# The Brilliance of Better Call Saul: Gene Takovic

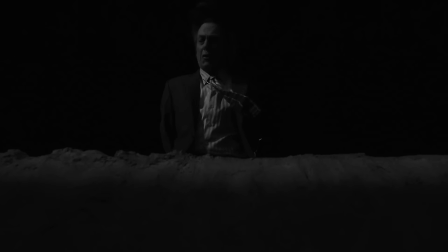Amongst a couple of Breaking Bad flashbacks in this episode,
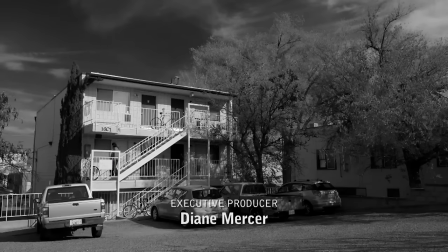We also get to see how things are going back in Albuquerque with Saul's old secretary, Francesca.
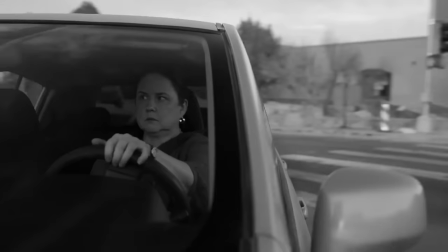Even though time has clearly passed, it would appear that Francesca still gets followed.
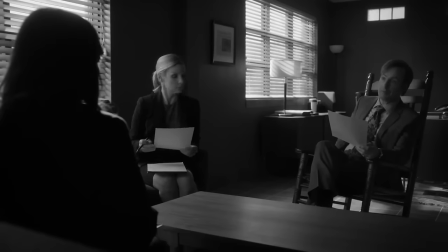She once started working for Jimmy and Kim and brought a lot of positivity into the job.
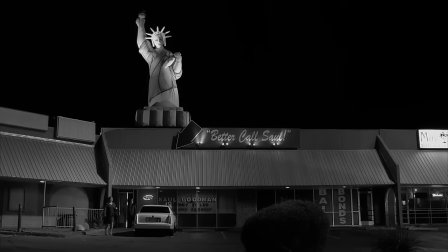But putting up with Saul Goodman over the years not only made her cynical and jaded,
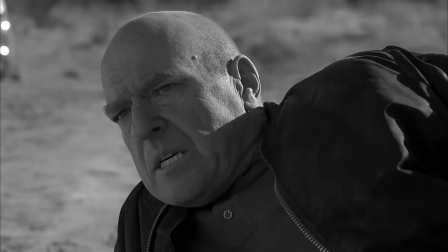but after all the events that unfolded in Breaking Bad, it has now led to her current day-to-day life always being disrupted.
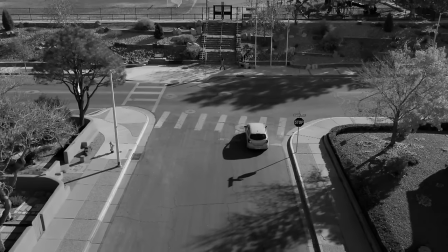But despite that, she is still heading to an old gas station to spend some time speaking with Gene.
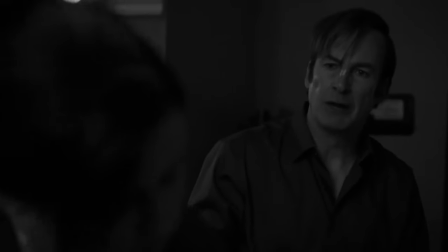And where are you going to be November 12th at 3 p.m.? I'll be there, but if it doesn't ring at 3 on the dot, I'm gone.
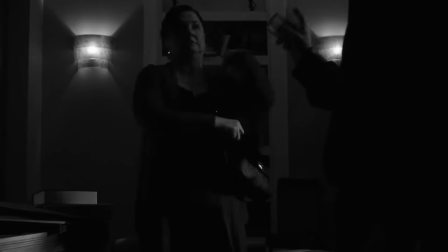Don't worry, it's going to ring.
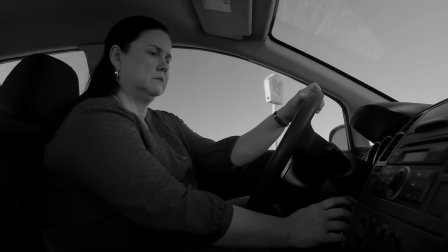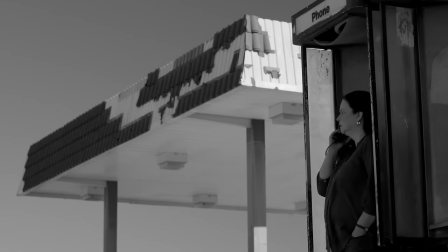Yeah. Oh, good. You're there. Great. First things first.
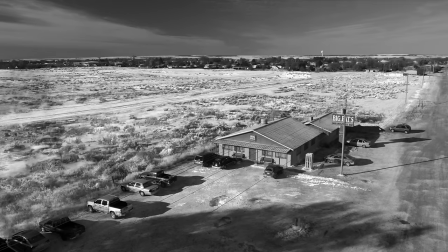No, I believe we agreed after. I'm hanging up. Okay then.
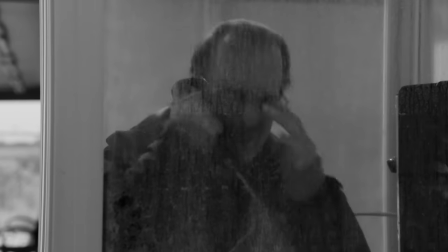Jeez.
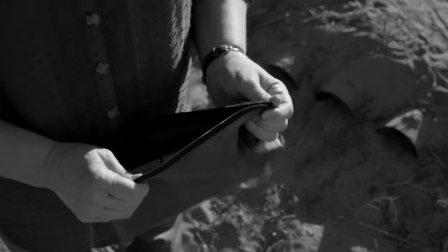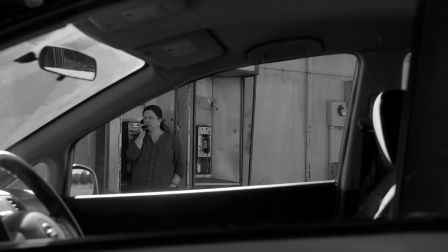I still get followed. Not as often as when the ship first hit the fan, but I still see them. My mail gets opened. My phone at home clicks whenever I use it.
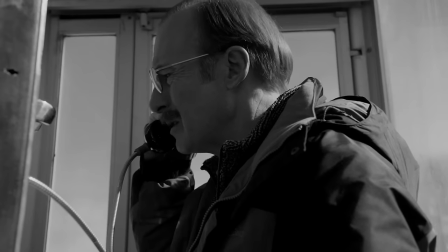So the maestro buying the farm, it didn't change anything? No, if anything, it made it worse.
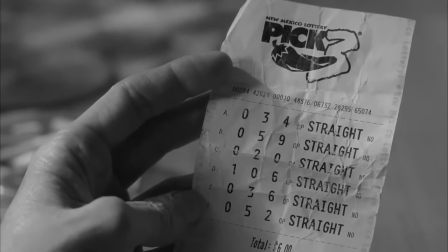Skylar White got her deal, so the only ones left to go after are you and Pinkman,
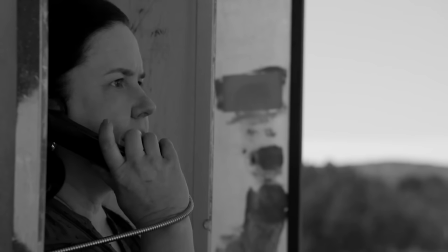and I heard they found his car down by the border, so adios, Dopehead. Oh, so they're still into me.
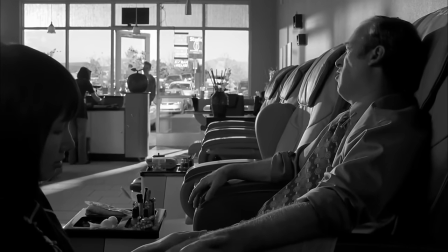Hey, what do you know about the nail salons? Nail salons are gone. What? Gone?
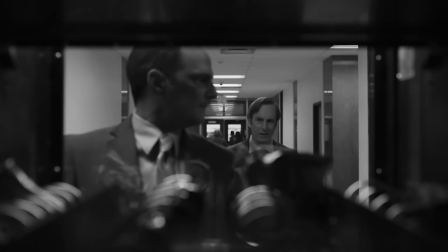All of them? Yep. What about the vending machines? Gone. Jesus!
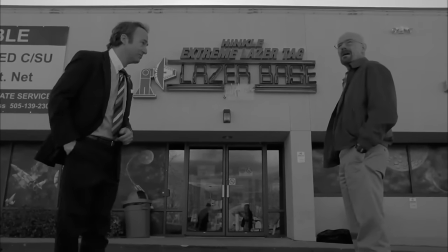Don't tell me laser tag. Feds found it all, so. But how?
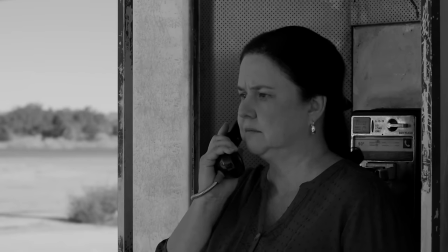It was shells within shells. Damn it.
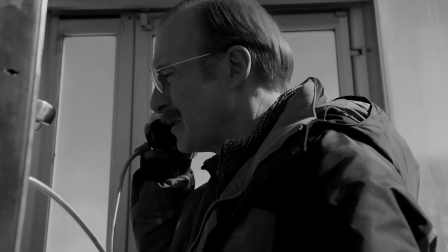I really love this scene, and I find them having this conversation to be a brilliant excuse to have a natural exposition dump.
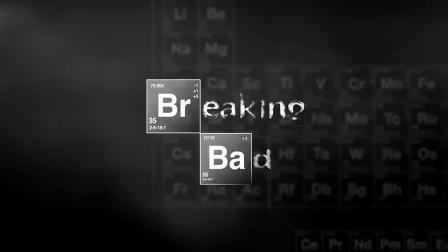This information is interesting for the audience to hear, knowing the effects of everything in Breaking Bad and understanding what things look like in the present.
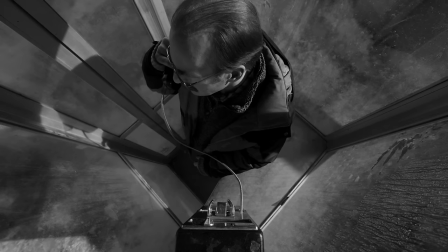But this information is also useful for Gene to hear. The incredibly underappreciated El Camino did a nice job of showing us the effect of everything that went down
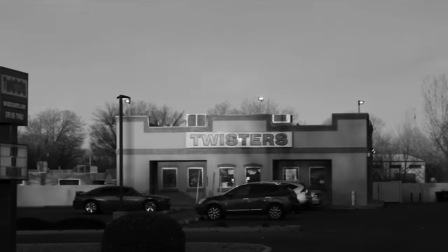with two simple establishing shots of what used to be Los Pollos Hermanos and Saul's office.
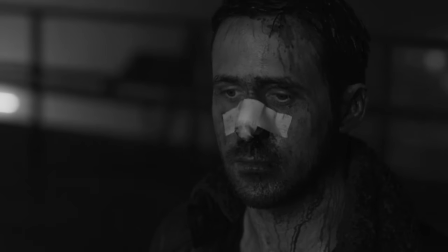When I saw these for the first time, I felt emptiness.
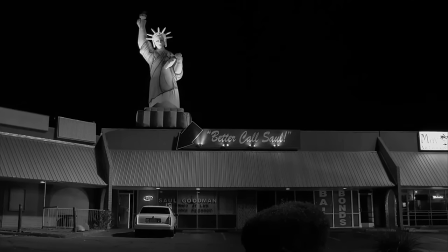These iconic, well-established and important places from Breaking Bad were now just random buildings in Albuquerque occupied by other businesses.
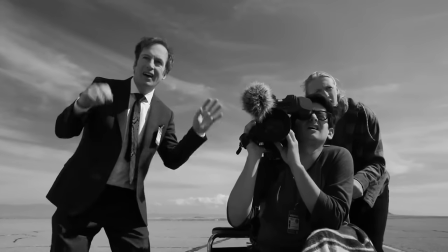These two shots really say a lot.
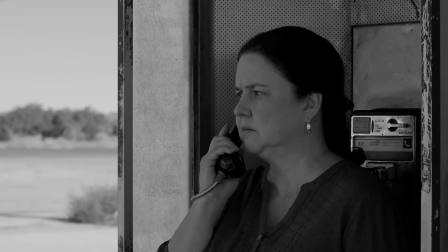But what I like about the conversation between Gene and Francesca is that we're seeing the aftermath from a personal character perspective.
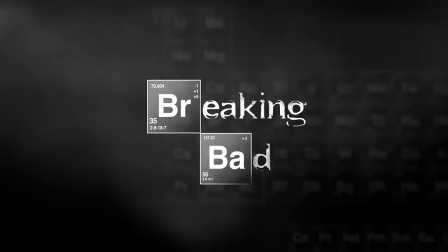Breaking Bad certainly functions as its own story,
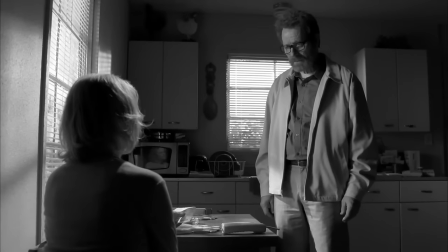but this information fleshes out the world building even more, whilst providing a different point of view on things.
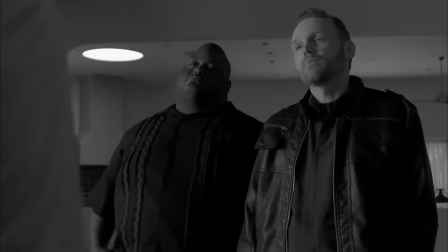But after all that information is unloaded, they talk about their previous colleagues and move on to talk about a certain someone who was very close to Jimmy.
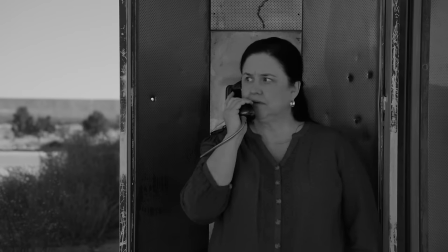I did get one call. After everything went down. Kim.
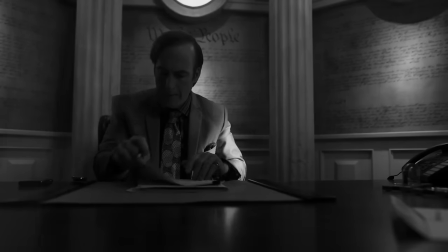Checking in on me. Your name came up. Asked if you were alive.
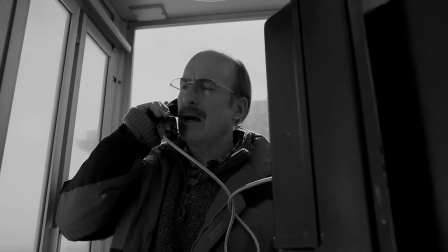She asked about me.
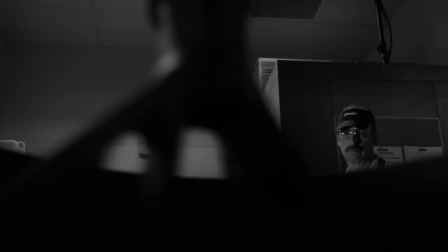Later in the episode, Gene is back to Cinnabon making, and we get this slow zoom in on his face, implying that he has an idea of some kind.
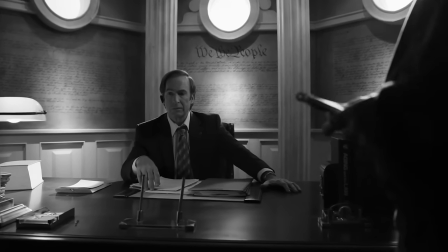This simple technique is also used later in the flashback when he thinks about going to visit Walter White.
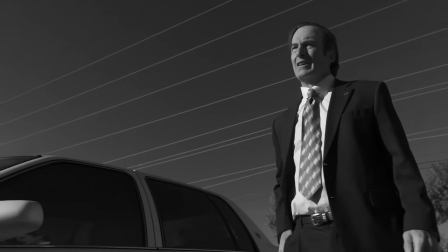In both cases, he has no one to talk to about his next move. Mike has already given his opinion on Saul approaching Walter,
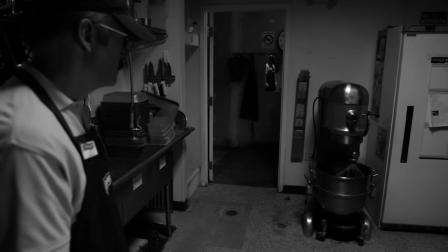and Gene obviously has no one to talk to, so conveying this message visually is incredibly important.
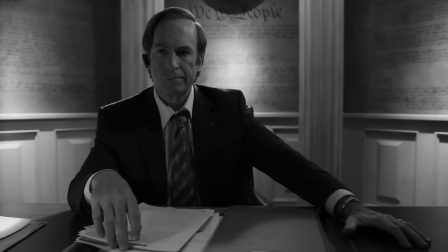And both these cases are clearly communicating a deep thought, but these deep thoughts are usually what put him on a bad choice road.